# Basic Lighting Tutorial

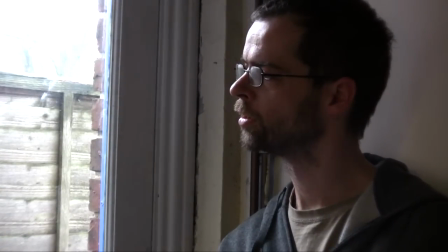(16:02)
Without it, with it. You can also help soften light by pointing this at your talent, having your light source over here pointing at this, reflecting onto the talent. You get a more diffused light. It gets dark round here quickly.
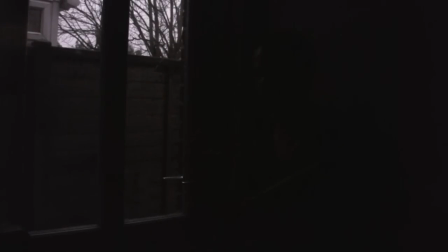(16:27)
Actually we're doing a simulated night. Basically easiest way to do that is put your camera, if you can, onto manual white balance, get a dark blue filter, put it over the lens and then adjust the shutter speed which is usually called AV
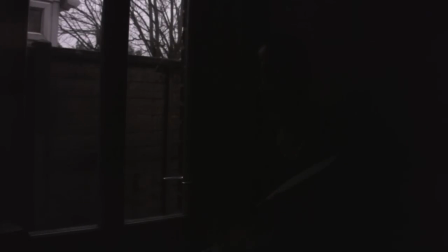(16:47)
on your camera settings. that way it gives you a nice simulated nighttime shot without actually having to go out and freeze your things off at night again I've got the reflector
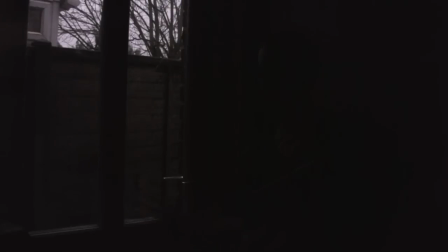(17:00)
here just giving a bit of light here gives you a nice idea not feel of night I'm
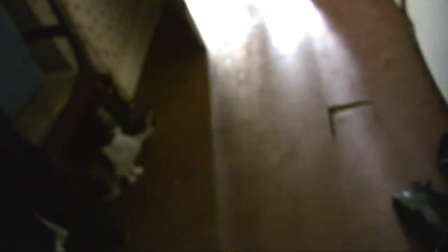(17:13) a hunter I'm hunting you you can't run you can't hide
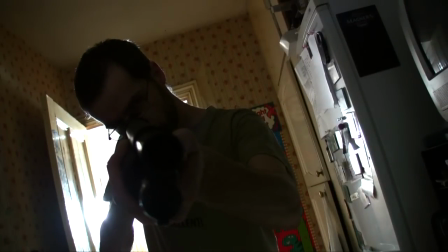Well, that's it for the lighting tutorial. I know this is only a basic tutorial covering a few things, a lot of aspects of light that we didn't touch and we didn't cover. But we will cover some more advanced lighting techniques later on. I want to say thank you to Mark Somerville for making me this really cool intro you've seen. I'll put a link to his site down below in my crutch or feet area. I want to thank Danny so much for coming to help me with this. I'll put a link to his website up so you can go and have a look at his site. I won't be doing a tutorial for a couple of weeks because my dad is really ill and I've got to help look after him, but I will be back with more tutorials soon.